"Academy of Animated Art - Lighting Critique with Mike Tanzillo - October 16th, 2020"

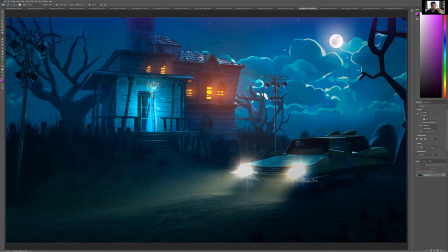(0:06)
All right, looks like we're all good. Welcome everybody to today's live lighting session here on Facebook from the Academy of Animated Art. My name is Mike Tanzillo. So today I'll be taking you all through some of the student submissions from the last 24 hours. As you all know, I do
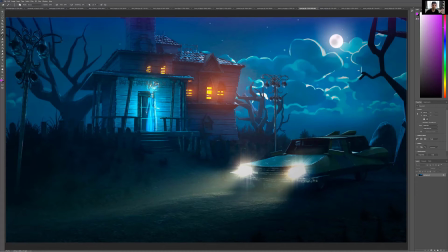(0:26)
video critiques every Monday through Friday, and I just take a look at what was posted within the last 24 hours, and I give feedback and allow students to make some progress. So today, you're going to take a look at not only what we've been seeing from the current lighting challenge,
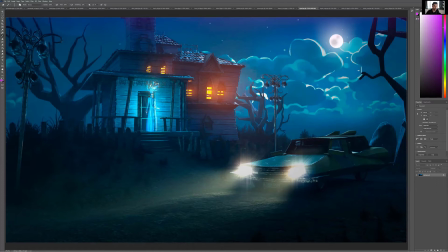(0:40)
which is the spooky haunted house designed by Justin Gladys and modeled, and the asset was created by Sarah Tarr. But we're also going to be looking at some other student submissions, some other assets, other personal projects that students are working on, so you guys can get a full idea of what we're doing. So, okay.
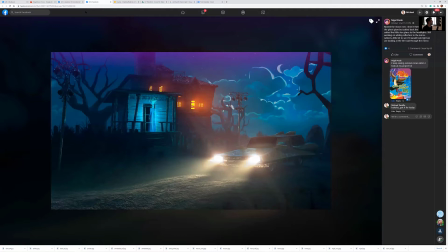(1:01)
So Adrian asks about the process of lighting a shot.
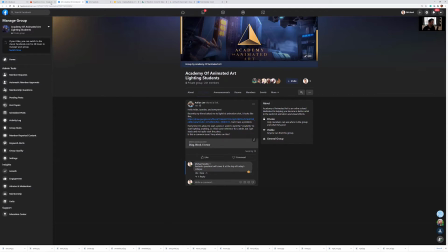(1:09)
So friend asked him to animate this shot. Every time I start a piece, I seem to lack the creativity to start lighting anything. So I find some reference for a while, but I get stuck and not quite sure where to start. Totally normal. You're not lacking creativity, you're lacking confidence. And that is a big difference.
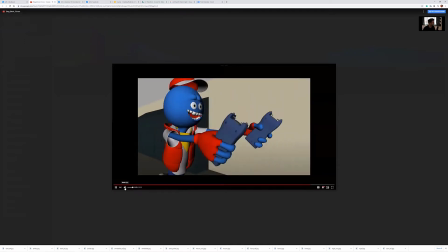(1:25)
So let's take a look at the shot. Say hello to Dr. Watts. So these are actually two shots.
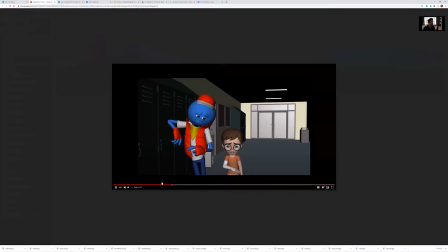(1:31)
Okay, so we've got this shot coming in the beginning. It's a character-driven shot.
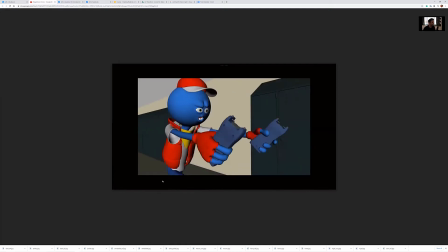(1:36)
So what we know is that we need to focus in on the characters. And there's two very different things that happen.
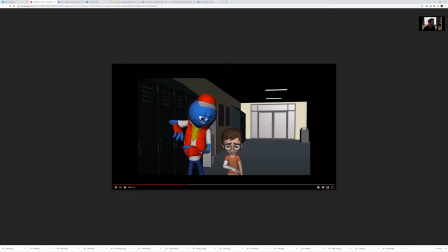(1:43)
So we've got this character standing here. He's talking about something casual, and then all of a sudden he kind of loses it, and he talks about tasing somebody.
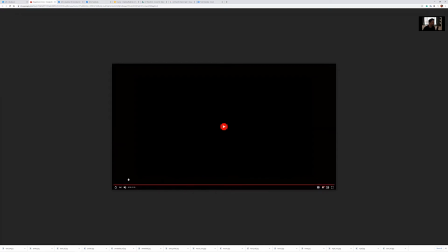(1:50)
And he's tasing. Okay, so I think that we have two pretty clear-cut light sources in the scene.
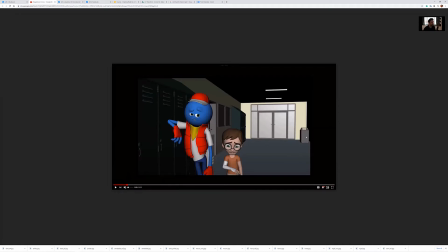(1:59)
Three, actually. You've got light coming in through this window. It's daytime, we're in school, these kids are in school, it's daytime. We have the overhead lights, and then we have the taser. So if it's me, what I'm thinking is, I'm starting with the light sources.
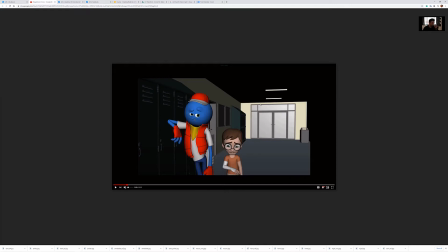(2:15)
I'm like, how can I use those to tell my story? And again, just focus on the three things that we always talk about: telling the story, visual shaping, directing the viewer's eye. So to direct the viewer's eye, we can push some light coming in this window, draw it around these characters. Same thing, light coming down here, draw it around the characters.
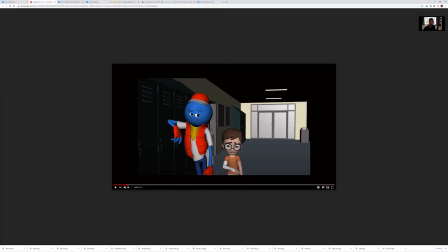(2:32)
Make that kind of a warm, happy orange light because it's a normal daytime scene, just normal old life. Everything's good, everything's great. And then from there, we get into a situation where he illuminates this taser.
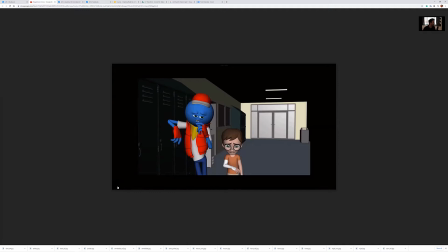(2:47)
And then all of a sudden things go nutty. So the taser needs to feel different than everything else that we're looking at. So now all of a sudden, I don't know what a taser color is in real life. You can look it up. But to me, this is going to be like some purple or green shocky things that'll be like all around him.
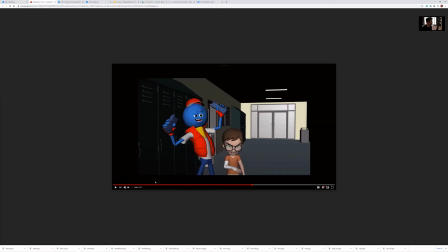(3:06)
And then as he runs down the hall,
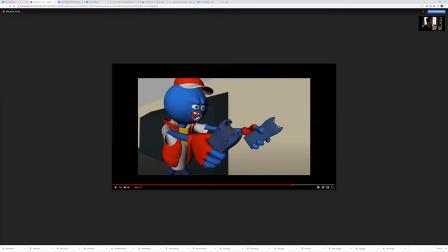(3:10)
it's all about like these lighting up and hitting his face and like running down the hall. And it's like, there's these second lights because there's two things you need to communicate with this shot. One, taser. Two, motion. So passing lights overhead, taser in the front.
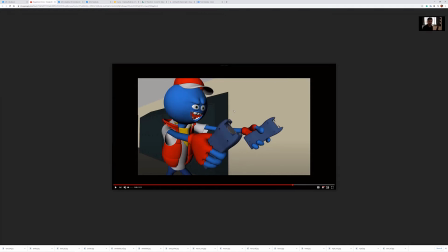(3:29)
So I described how I would approach this, but what we're doing is we're thinking about,
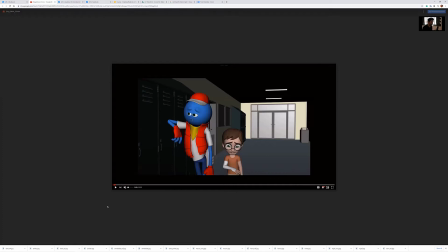(3:36)
again, the three whys of lighting. What's the story that we're trying to tell? Happy scenes turns chaotic, right? Talking about figuring out how to direct the viewer's eye. How do we get our focus on here? Maybe there's some light coming in, rimming these guys up, allowing this to go dark behind them.
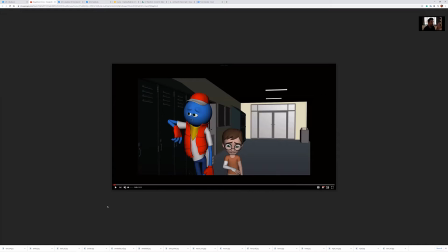(3:55)
So it's really just, we need to figure out, are we gonna go light over dark? Are we gonna go warm over cool? We got to do something, right, to get the focus on them. And then number three is the visual shaping. So we know we can do that during the construction, and that will come with confidence because you're overwhelmed right now because you're just like blown away by the possibilities.
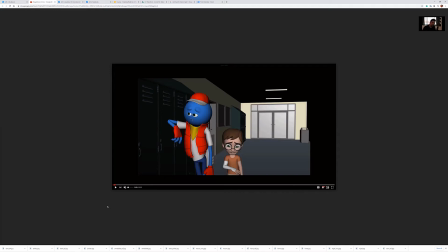(4:13)
And it's all about simplifying that process.
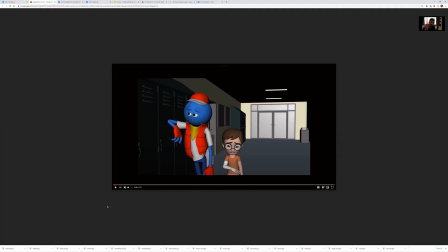(4:16)
What are the key elements? What are the main things that you're looking for? Story of characters in a school, normal day, crazy thing happens. Make that juxtaposition, make that difference occur. And I think that will, that's your big momentum shift.
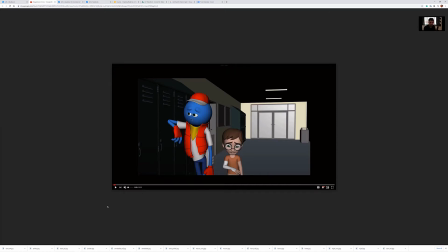(4:34)
So with that, I hope you found that helpful. I think that's a very important question. And we will, and we'll do that. And now I'm going to jump into the other images. Let's start right here.
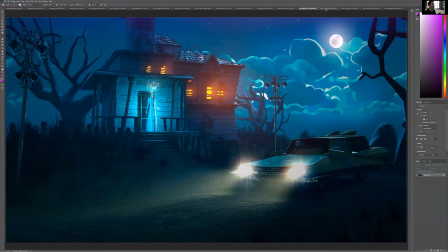(4:51)
Let's start with Nigel. So let's take a look at Nigel's original and to where we have come.
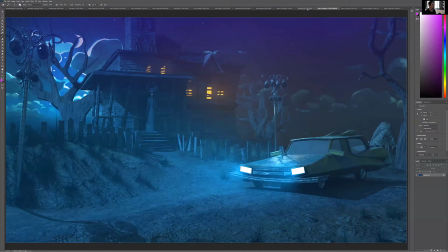(4:57)
So again, this is the haunted house asset from our asset library. It's this month's lighting challenge. Just put my microphone over there.
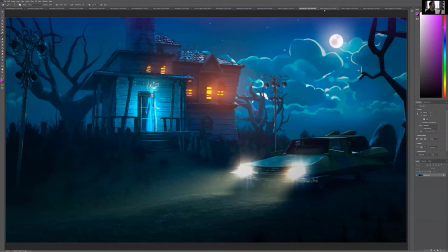(5:05)
All right, so this is where we are now. So we really worked on focusing on the character, getting, telling our story through the lighting. Nigel worked really hard to get some of the darker elements in there because he had a really nice fog that was going over top, but we were noticing that it wasn't
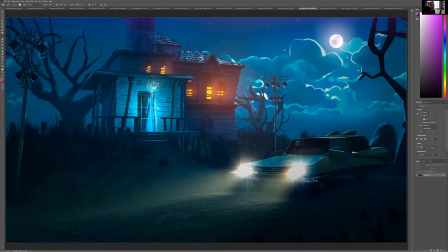(5:23)
creating the dark values to create like a richness in the image that we were looking for. And I think that is it's going really well.
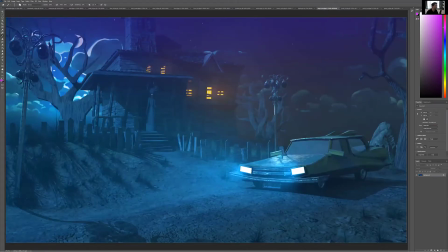(5:32)
There are things like, all these small shapes here in the foreground were really distracting, and the character being in the darkness there.
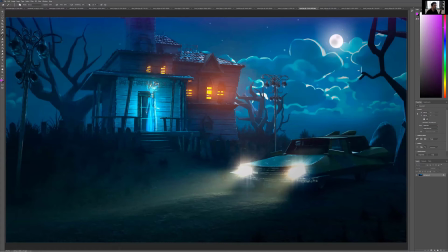(5:38)
So lightening that up, minimizing all of these elements and getting those there. So now let's talk about next steps. So a few things. Well, number one, the moon should not be over top of a cloud. That should be back behind the cloud. Also, the moon doesn't match the sky's style.
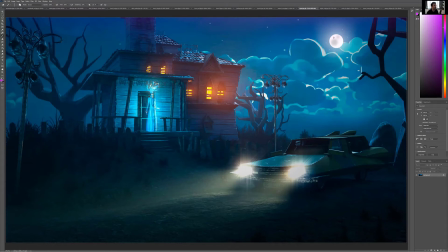(5:56)
Like the way that these clouds are a little bit more whimsical and stylized. I would do that with the moon a little bit and draw it to be like a little bit less of a perfect circle and more give it a little bit more whimsy just to match the rest of this environment.
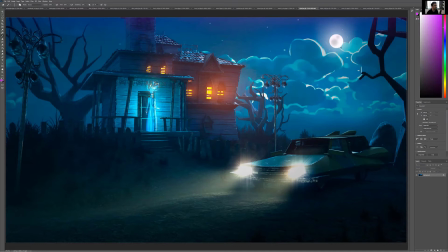(6:16)
And then also, again, just make sure it's off in the distance is the furthest back thing. We don't need these dark spots on it. I know we can see that with our eye and when there are like telescopic photographs of the moon, but in the evening, it can just generally be brighter values overall.
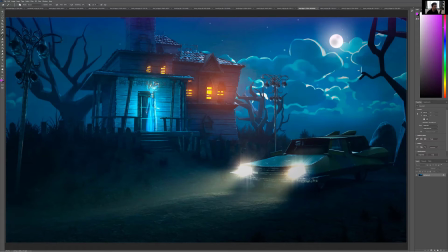(6:33)
In terms of the car headlight, good job with the flares. I think the streaks are a little too like tight, like you can just see the lines a little bit too much, and it's a little bit too big and a little bit too stamped on top. Let's tone that down. Let's soften the flare a little bit, and then we can go from there.
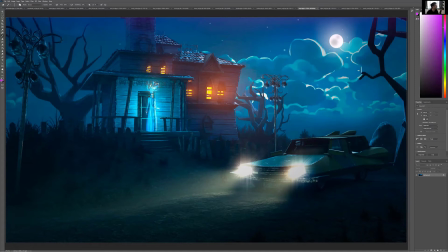(6:51)
Additionally, I think we can get some more variation in the sky as we get towards this side of the house. So everything back behind this tree, I think we can starting here over, we can start to gradiate that down and make that a little bit darker.
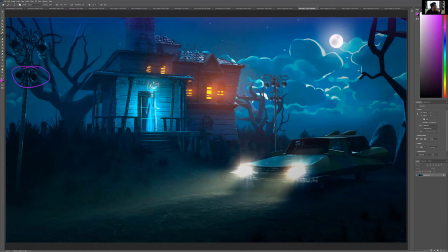(7:07)
Watch your refraction index, your reflection rays as they go through these glass surfaces here, because it looks like you're seeing some dark shapes, because basically you're asking the ray to bounce a whole bunch of times because there's two glass surfaces there.
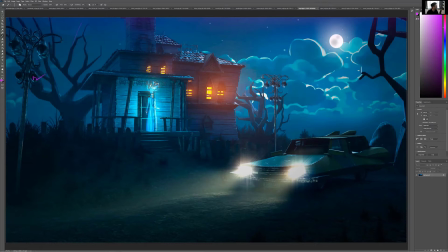(7:22)
So it's like coming in, bouncing, going through, out into another. So it's like bouncing through a bunch of surfaces, and it may not be making it all the way through there. So you may need to up your ray depth on those. Same thing here. Like it may just be reflecting something dark, but it's odd to me that those are so dark while everything else isn't quite there.
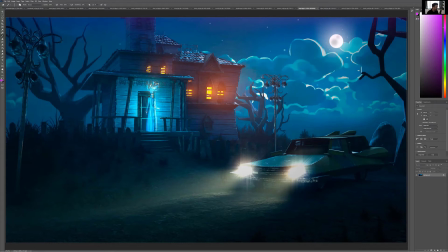(7:41)
So I'm thinking it's a ray depth issue. So just check in on that. Again, love what you've got here on the ground. Think that's all beautiful. I think the character is looking really good. I love that you were somehow able to get a couple of hints of the orange light in the hair. Very cool. And then you said you were going to play around with some different camera angles, and I think that's a great strategy to go from here.
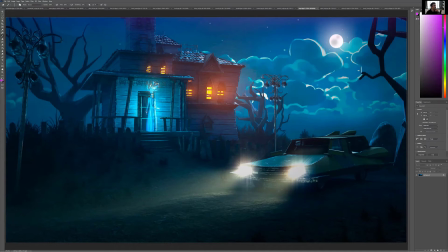(8:00)
So really, really great job.
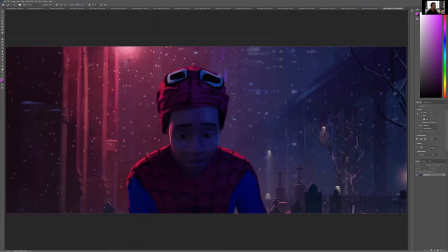(8:04)
Pearl, so just so you know, this was our very, very first assignment, our first challenge, which is you find a reference image,
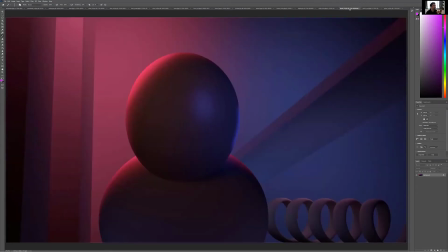(8:11)
you use some simple geo, some primitive geo, and you try and reference the lighting. I think Pearl's done a brilliant job with this. So this is the newer version matching, like, again, look at this specular highlight. It's there.